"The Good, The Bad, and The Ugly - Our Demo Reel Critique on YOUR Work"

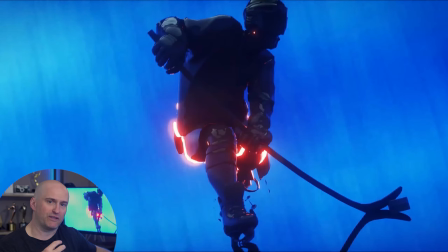Some of the things that you might find a recurring theme of how I'm thinking of editing or looking at demo reels is we have a small amount of time to be impactful, so we need the edit to be tight. So this is an example of where you need to choose between, do you like less of the previous shot or do you like this one more, because they're essentially the same thing.
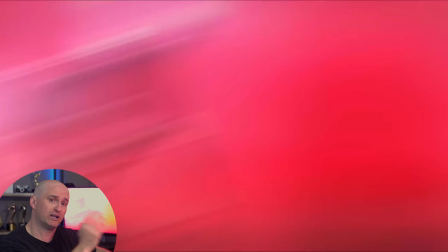So you could probably even cut out everything up until that. If you want to leave the twitch effect in, you could have the twitch effect go into the shot that's coming after this.
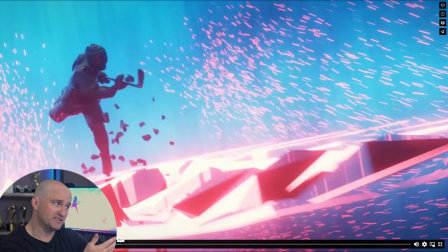Because this is a little bit different now, right? We have the hockey player hitting this, camera's moving, we got these great particle effects that we want to show off, and the camera's moving away.
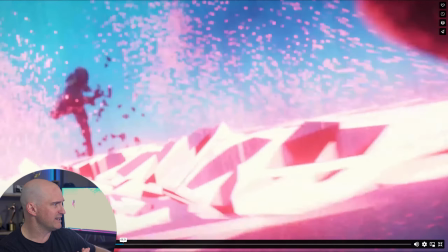This is a great dynamic scene.
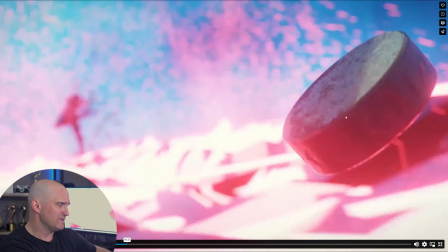I would even actually argue you could either speed it up or give this puck a little bit more time so you register that that's happening.
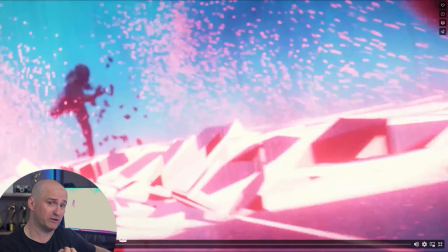And if you cut up the stuff before, that might give you a little bit of time to accentuate this shot. which in my opinion is more dynamic. So I did notice, I could be mistaken, but I think there's 2 player headshots in this.
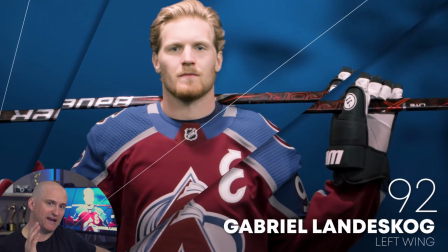If we're working about impact, tightening up the edit and making it faster with the, being able to comprehend everything, I don't think we need 2 headshots. So we could either remove one of these headshots, because there's one in the front here, one in the back end, either tighten up the edit or replace it with something else that you like.
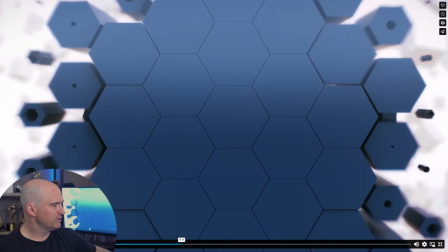Yeah, little bumper. The bumper feels a little long again. And again, this is all nitpicky stuff. This is just, again, tightening up the edit. Just a couple of minor notes on that. Still great stuff, but we could probably tighten this up a little bit. Yeah, very cool.
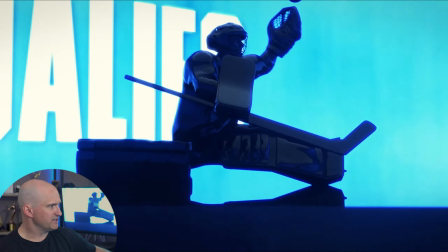That's nice.
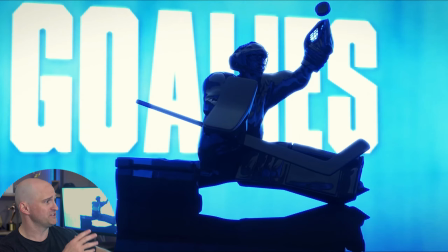This, for me, is probably actually, even despite the Westworld theme stuff, this is probably my favorite shot because, again, we're showing nice minimalist textures. We got this cool background that I like, and you can get a sense that Matt understands lighting.
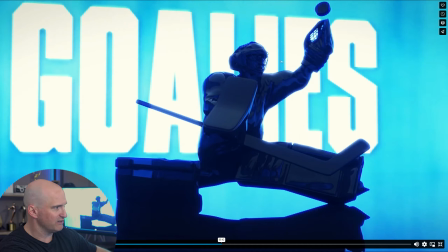We have this nice highlight, and just that highlight alone is separating from the background. It's just a nice dynamic shot. It feels like it has a long lens and it's orbiting around. Yeah, this is a good shot. I really like this one. The Westworld stuff, and now that we know it's kind of in context, I might want to go and look for this more,
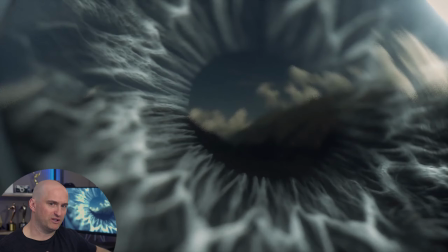but this eye, even though it's a sports reel, I think it's fine to have little extra elements like this, because we're showing, instead of like the harsh sports graphics, now we're showing some like organic elements that is a nice way to break up the harsh graphics.
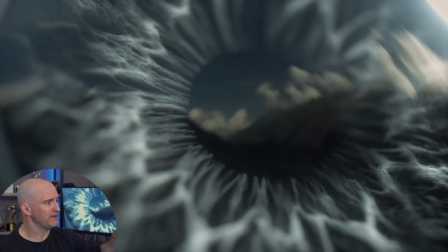And this iris scene is just looking really good. We have nice depth of field. It feels cinematic. We have some lighting areas up at the top here. And this is just a great shot. I really like this. It's showing off some really technical skills, especially with the modeling of the iris and how everything's looking.
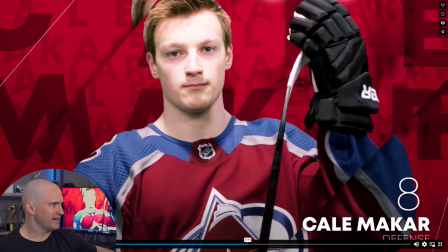So this is that other headshot that kind of feels similar to me to the other one. If you want 2 headshots, maybe edit them faster or show them back to back, or even speed up the clip a little bit. But I think you could either cut this out or, trim it to another area.
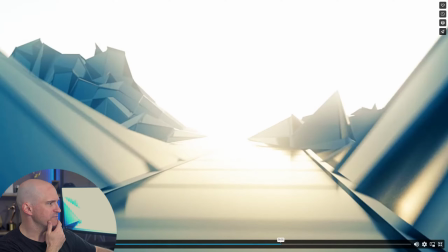And it holds really long. Okay, so this kind of stood out to me as a cool undulating shot with the nice logo reveal. And I think this is really cool, but we get the majority of what's happening without how long it needs to be. So again, this is just another example that I think you could probably trim this in half, tighten up the edit, or put in more of your work. Super nitpicky thing that I'm noticing in a couple of renders, and you might want to just use this if you're doing 3D animation or even for cinematography.
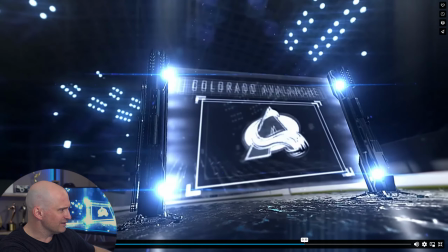But I'm noticing in a lot of the 3D stuff, we're getting a lot of noise artifacts that, are just showing a little bit of low sampling in the renders. Just a little bit more samples, even if you have to do this shot specifically for your reel, like if you love it.
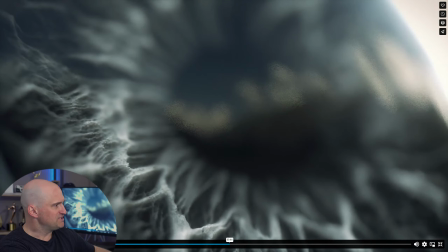Let's go back to the eye shot really quick. But see, even in the eye shot, we have very low sample rates
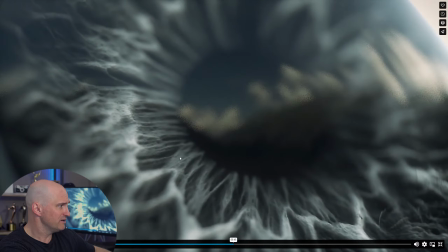going on in the render, so we have a lot of noise and artifacting and stuff happening. If you know that this shot's beautiful and you want it for your reel, which I don't blame you, and maybe just go back and just crank up the samples for this shot so we get the cleanest, most sharp image that we can get, and that's what you're showing off in your reel.
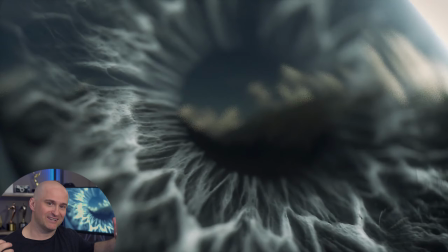I understand deadlines happen. You can't always do high renders for everything that you need, but if it's for your demo reel, set this aside, give it a little bit of a high quality update, slap it in there,
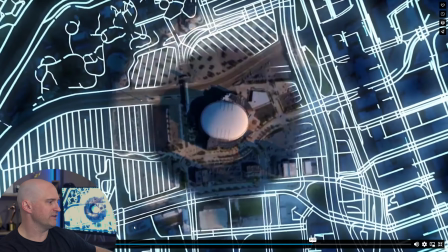call it a day. Cool, more stuff. Okay, so this shot is another good shot that sort of stood out to me.
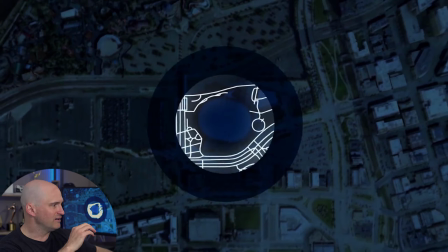Is we have this cool X-ray radar, effect with the, the map and the topology and stuff. This, again, unfortunately, was another shot that stood out that it's really good, but let's either speed it up or trim it off, because we hold on this for a really long time, and I think the effect happens maybe 4 or 5 times.
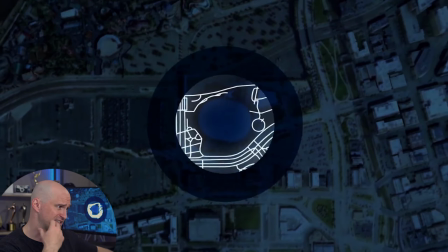It seems to me from first glance as the same thing over and over, so we might be able to trim it back.
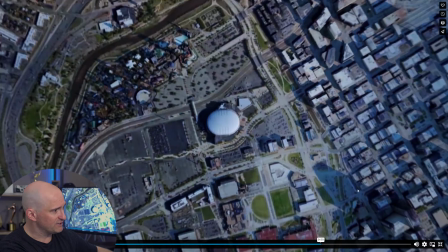I do get that you're trying to do the time-lapse effect with it though, so maybe that's what you're going for, but I'm not noticing that. I didn't notice that the first time around. I'm noticing it on the second look through here.
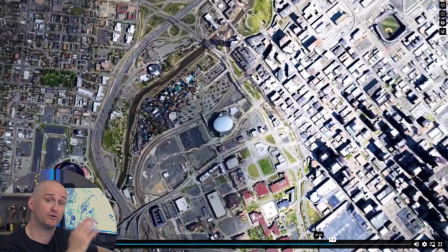But I think you could even cut it and do sort of a jump cut edit to get at these parts that you like,
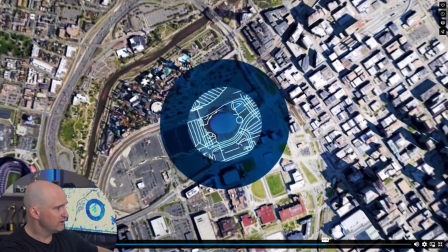because I am liking that the shadows are getting longer here and we're seeing the clouds pass over, so it's a good effect. But again, could be cut down a little bit.
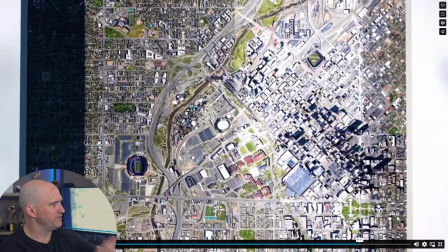Yeah, it looks great. We don't really know what this is closing to with this, sort of closing door effect here. Maybe I would cut it before that as well. I think this Westworld injury thing is also cool.
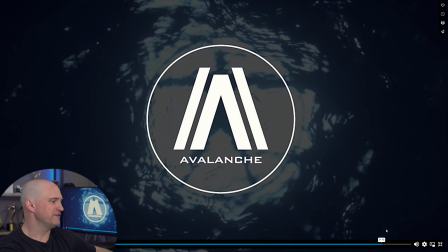Okay, so it reveals the Avalanche logo, because it does feel like we hold on this a little bit.
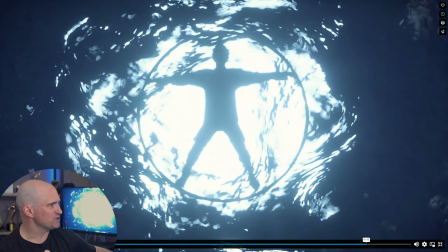It's okay that it fades out. I just wish we saw more of it, but man, it is a great shot. I'm glad this is on here. And of course, the avalanche redo of the Westworld logo is cool.
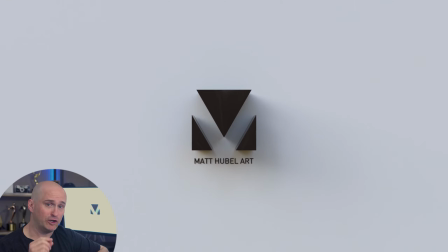I like that. It might be a small thing in its personal preference, but maybe you could have a little bit of a call to action here at the end, whether it's your phone number or your email, or just a way that we could get in contact with you or get more. If this reel for some reason was shown out of context and I didn't know that it was at your Vimeo page, get a hold of you, some sort of call to action, totally up to you. But having less friction for people to get a hold of you is always a good thing. Yeah, overall, great graphics reel. Those are a couple recommendations I would do to tighten it up, but otherwise, great job.
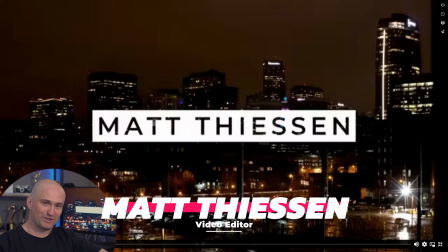On to the next one. All right, cool. So this is another sports reel from Matt Hubble to Matt Thiessen, but this is Matt's editing reel. So like the other one, let's kind of play through it first and get a sense of what he's doing and what he's all about. And we'll review it after that and see how it goes. Let's turn it up. I'm sure I'll get copyright striked on all of this.
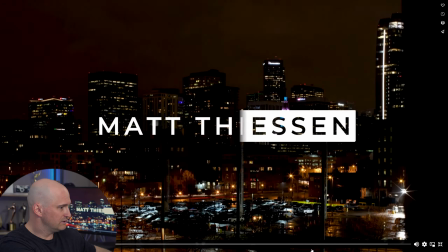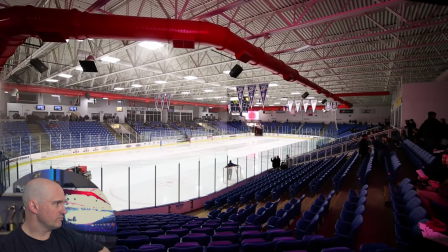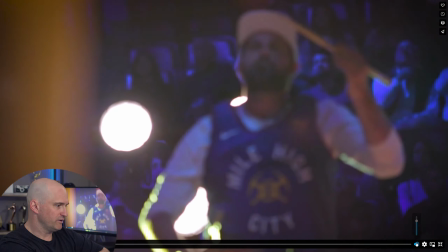Okay.
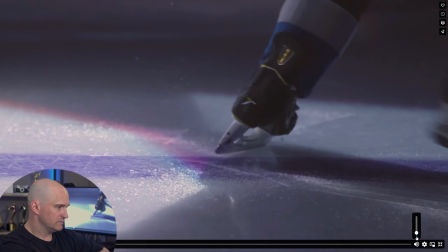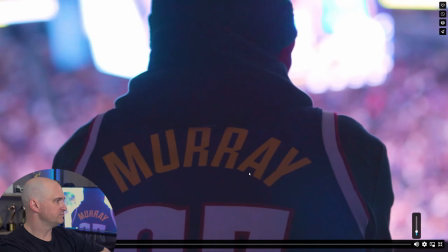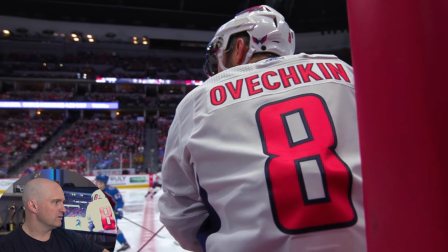All right, cool. So we're with the music, we're building up, we're getting a feeling for it.
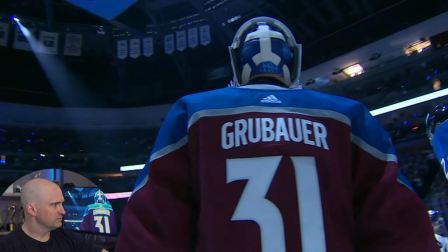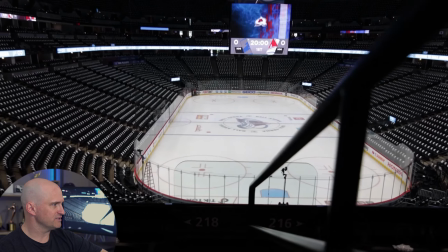Great cuts on the music, picking great shots. Nice transition.
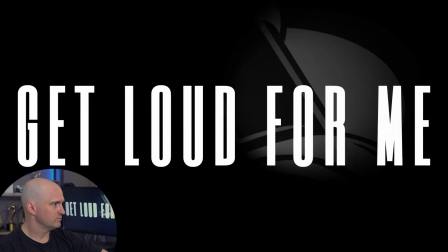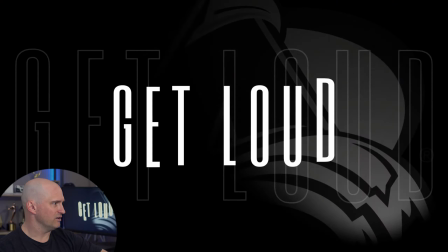All right, so we're highlighting all of Colorado sports, which is just great.
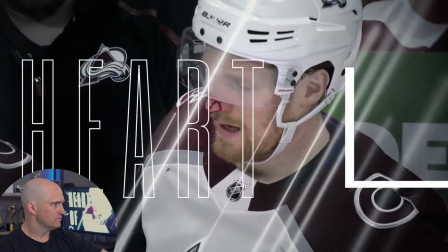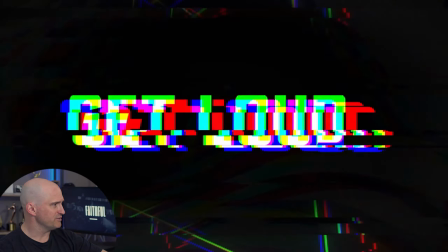He's really using music here to get good cuts on the music. All right, we got some graphics in there.
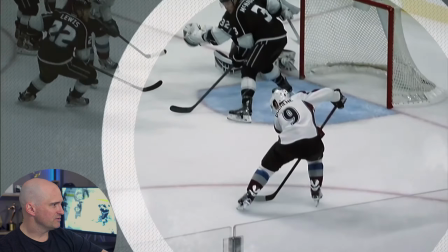We got some text overlays. He's showing a lot of different skills here other than just editing.